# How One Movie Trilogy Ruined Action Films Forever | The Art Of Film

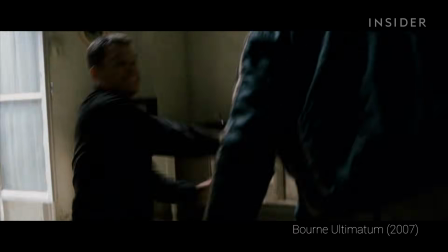[4:11]
It's never really used to hide anything. Every hit, every impact is fully delivered in front of the camera.
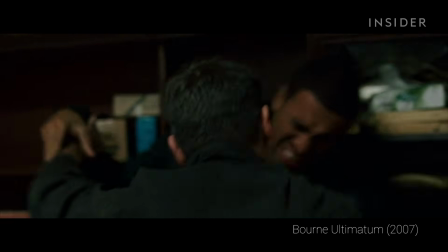[4:20]
The camera doesn't cut until the blow has been fully registered, making the fight more authentic and engaging.
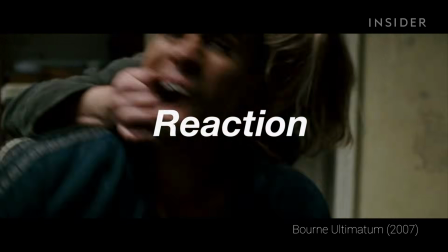[4:27]
The combination of action, impact, and reaction still exists in this method of editing.
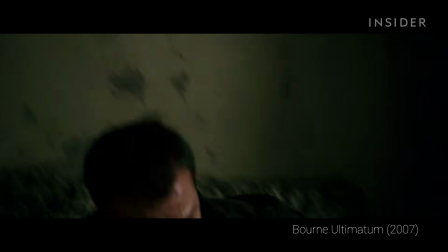[4:33]
It's just not as obvious when replicated incorrectly.
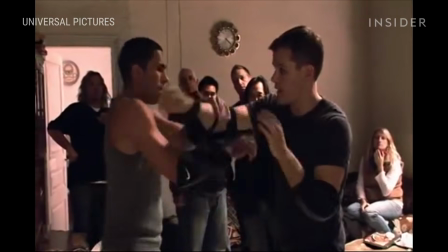[4:36]
And although Greengrass does sacrifice some level of clarity for the sake of adding intensity, it doesn't mean he's abandoned it completely.
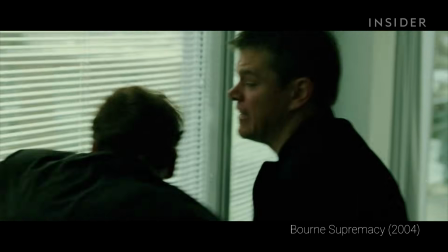[4:44]
In fact, when you watch any of the action sequences from the Bourne series, you'd be surprised to notice that it isn't as confusing as it first appears.
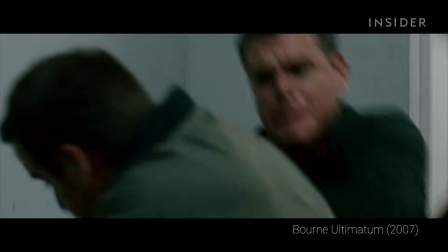[4:52]
And there are clever tricks at play here if you know where to look. First, check out the frequent use of wide-angle shots like these.
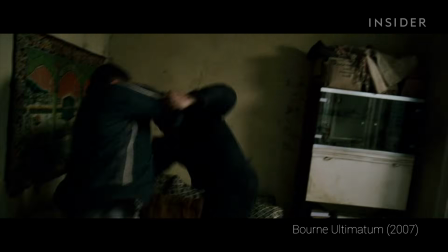[5:00]
They let the audience understand the space and the placement of each character.
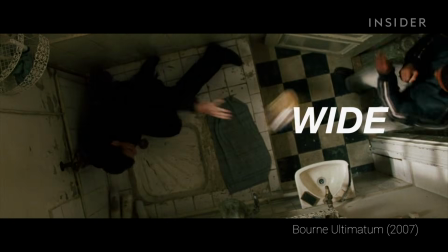[5:05]
Sometimes in an obvious angle as this, from above, as the fight moves on to a new location.
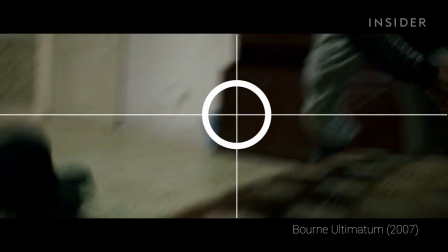[5:11]
Or how most of the blows, the impacts, and brief inserts whenever a new weapon is acquired are all centered on the frame,
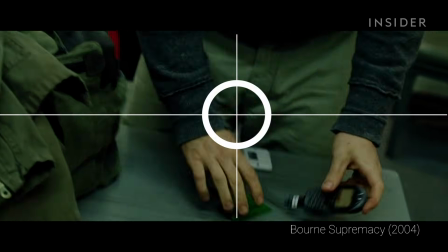[5:19]
guiding our focus, gathering these hints of information more quickly.
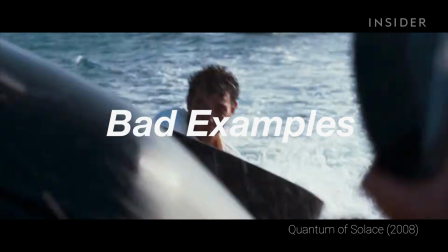[5:25]
Now, let's look at bad examples.
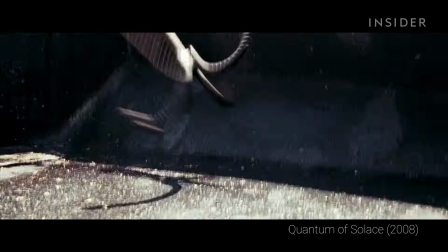[5:27]
The biggest problems in films that try to imitate the Bourne style is that they take it too far, exaggerating everything.
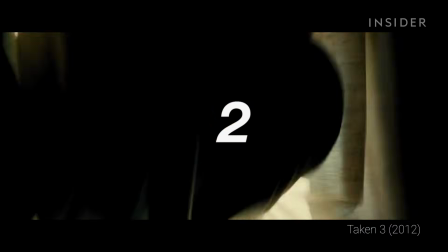[5:34]
For instance, in this scene, you can see the fast cuts, kind of like the Bourne style, but it's paired with the same shot repeated numerous times in rapid succession.
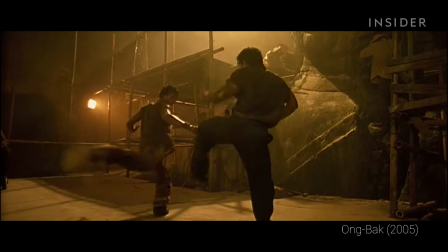[5:43]
We've seen repetitions in past action films hundreds of times, but not quite to this extreme.
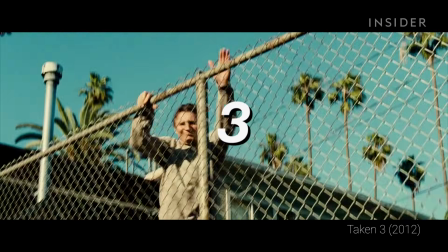[5:49]
And let's admit it, there's no reason to watch Liam Neeson jumping over the same fence 10 times.
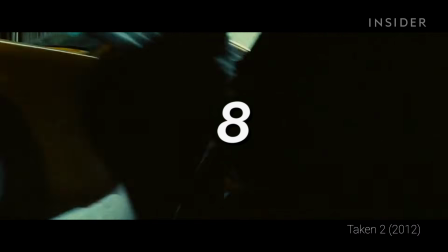[5:56]
Even in car chase sequences where repetitions are bound to happen, one impact is enough if shot correctly.
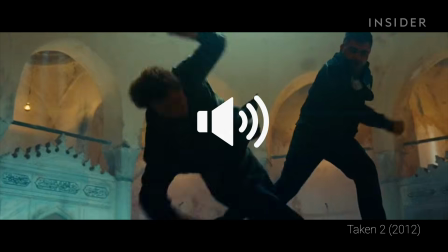[6:08]
Or even in music, most recent films have a track that plays throughout the entire action sequences,
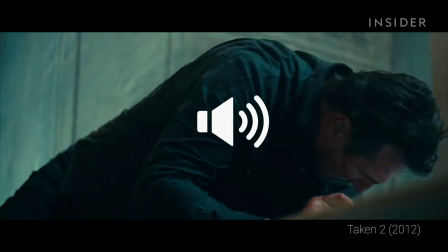[6:15]
setting the pace and sometimes fading it out to accentuate key moments like this.
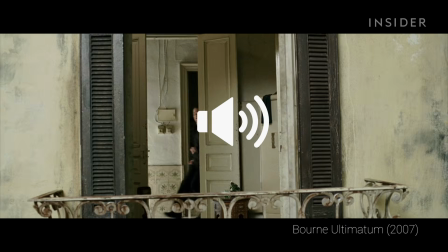[6:24]
But it's the entirely opposite in Bourne.
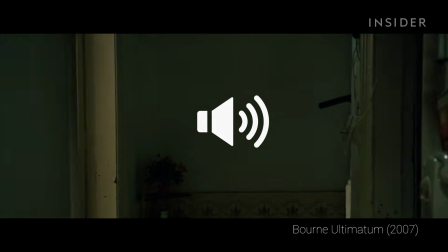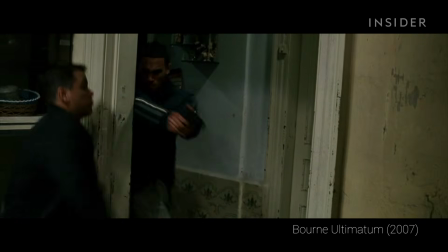[6:33]
There is no music. What builds momentum and tension is the actual sound of the action itself.
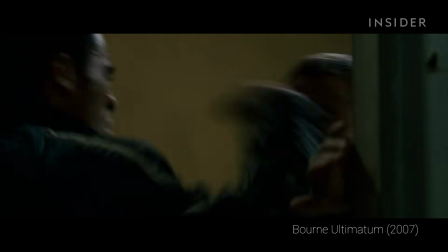[6:41]
Every sound, from the brutal impact to the various tools of combat, creates a rhythm, a beat, without a single note.
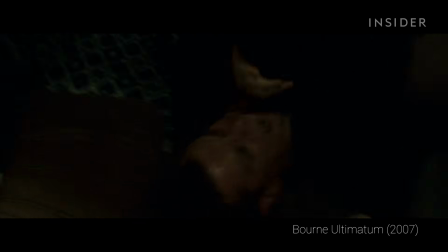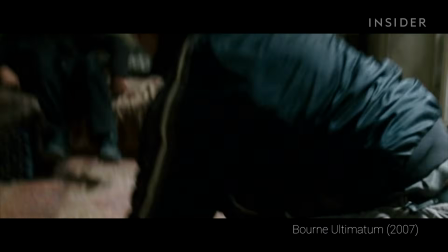[6:58]
All these small details and tricks make the action of Bourne more
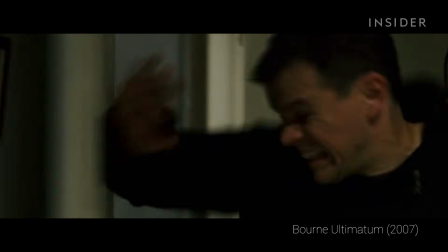[7:03]
coherent and more intense than anything we've seen before or since.
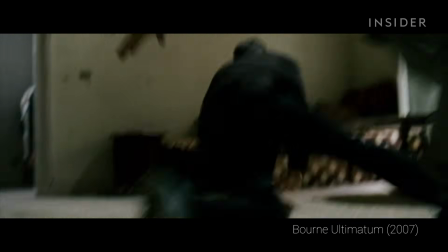[7:09]
It's a beautiful combination of what was successful in traditional action films with a new innovative technique.
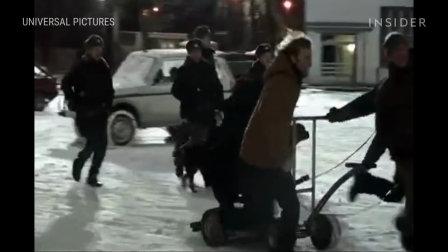[7:17]
Bourne can't be blamed for how bad action films are these days,
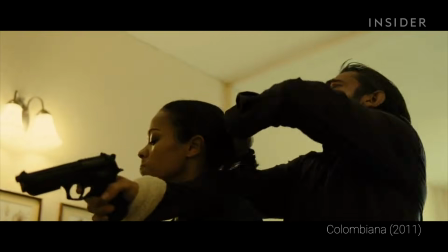[7:21]
but the blame is on the filmmakers who are trying to replicate its technique and failing miserably.
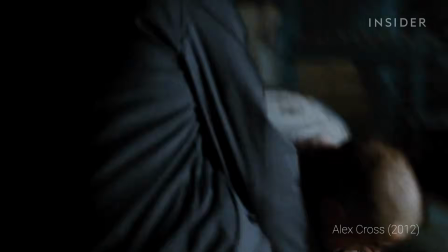[7:28]
Audiences are smarter than what some directors believe.
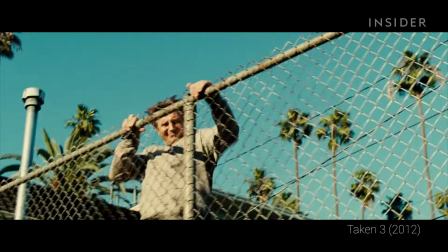[7:31]
We can easily notice when we're being manipulated to see and feel in a way that is not natural to us.
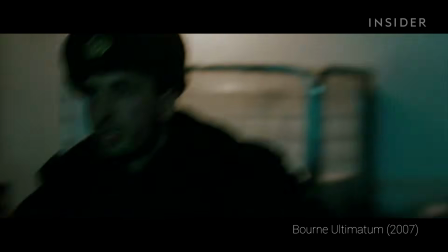[7:38]
And perhaps that's what differentiates Bourne from so many of its predecessors.
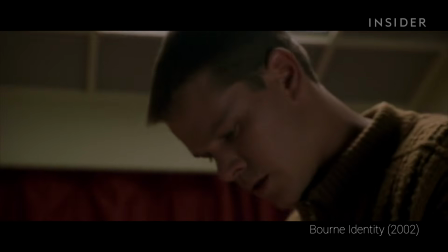[7:42]
It knows that editing can be used to make anyone an action star, but not necessarily a good action film.
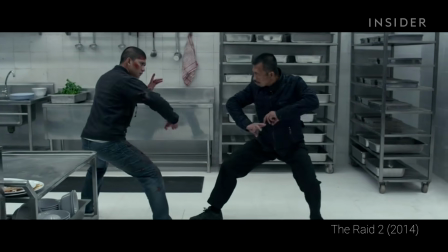[7:49]
And it's aware what this genre of cinema is really about in the end.
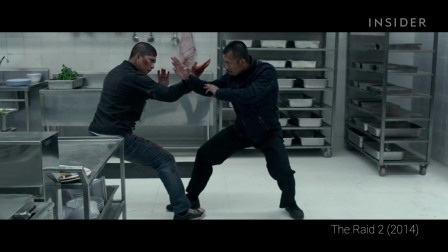[7:54]
Action.